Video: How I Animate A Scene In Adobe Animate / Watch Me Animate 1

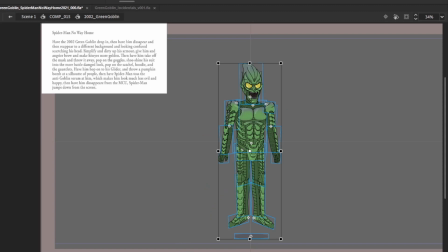1977s
So a scene like that, or a scene like this, takes about, I think it would take an average animator probably 2.5 days. I could probably get it done in like a day and a half, 26 seconds.
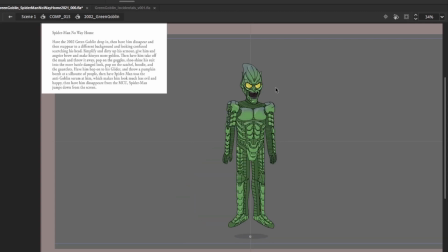1998s
Okay. So that's where I want him to end up before he gets dropped. I need him to settle, because he's not just gonna toss them right away.
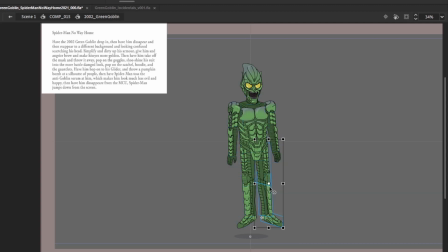2016s
He needs to be dropped. Alrighty. Go.
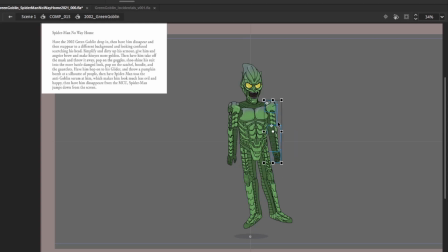Just needs to be an opposite. Usually a settle needs to be a reaction to the movement that was just happening.
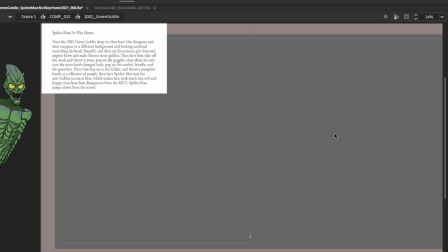2045s
So he was being dragged in this way, so settle has to go the opposite way. So for all intents and purposes, he kind of has to be almost like a pendulum. And his head has to be the center of that pendulum.
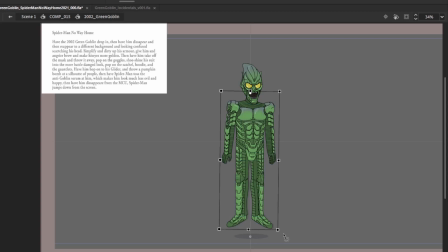2061s
You guys hear that they're doing a Goosebumps live action TV show on Disney Plus. Although I think it's going to be closer to the movie and less like the original TV series where it was all an anthology, where it's all being mashed together, kind of like scary stories to tell in the dark, which I'm kind of getting tired of this.
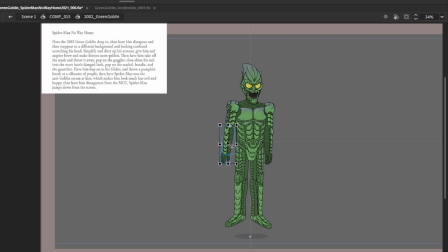2079s
Why can't they make an anthology series anymore? Maybe it's just because it's easier to cast just the same kids over and over again. But I guess like American Horror Stories, an anthology. But it's a new, like, I just kind of miss like shows like Tales from the Crypt and The Outer Limits and The Twilight Zone,
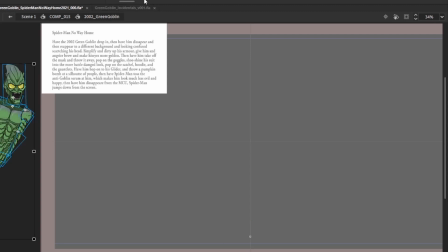2098s
where they can kind of just like do these like unique stories in one episode or 2 episodes or whatever, instead of having to have everything connect like the MCU. And I love the MCU, don't get me wrong. I just wish things could be just one-offs.
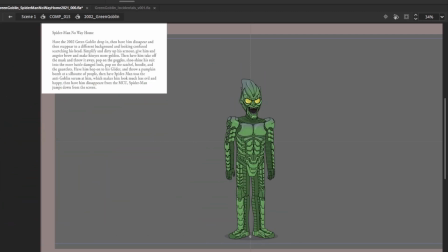2118s
Okay, so The MCU, his armor. it's good, but his head is probably a little too stationary. There should be some movement there. Should the shadow be moving too? Maybe a little bit.
His armor.
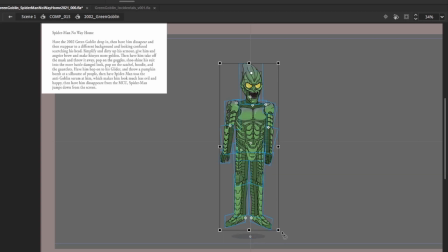The MCU, his armor.
Alright, so then he gets dropped.
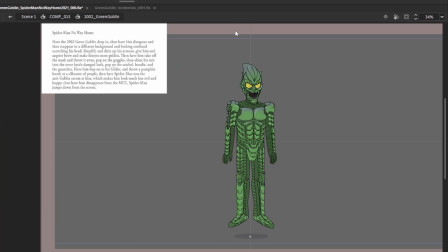2154s
Really, it shouldn't be too long in the air from when he gets dropped. I can just like that. And he should not be bending his knees. That's when you have to create your second keyframe.
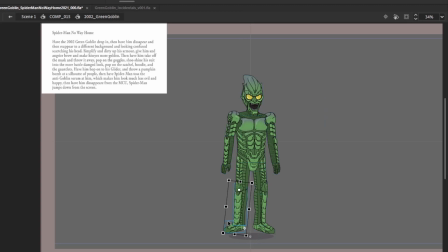You just kind of have to have it. Everything's always about reaction, action with animation.
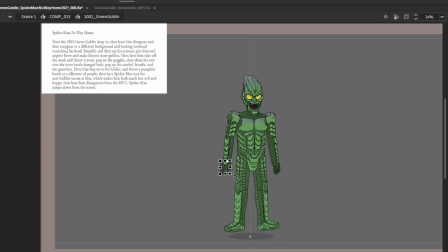2188s
So this is everything I'm doing right now is a reaction to him being dropped. Or I should add the hand in so you guys can see what I'm talking about. But he's going to be getting dropped by the Mickey Mouse equivalent hand. And this is the reaction to that dropping.
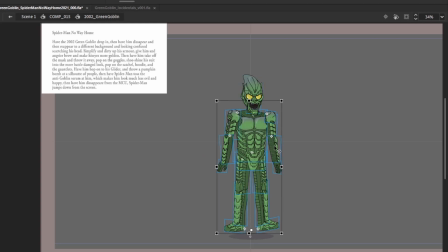2208s
So I'm just going to stretch his body a little bit. It's not going to be as like pronounced as a.
His armor is slight.
And then, yeah.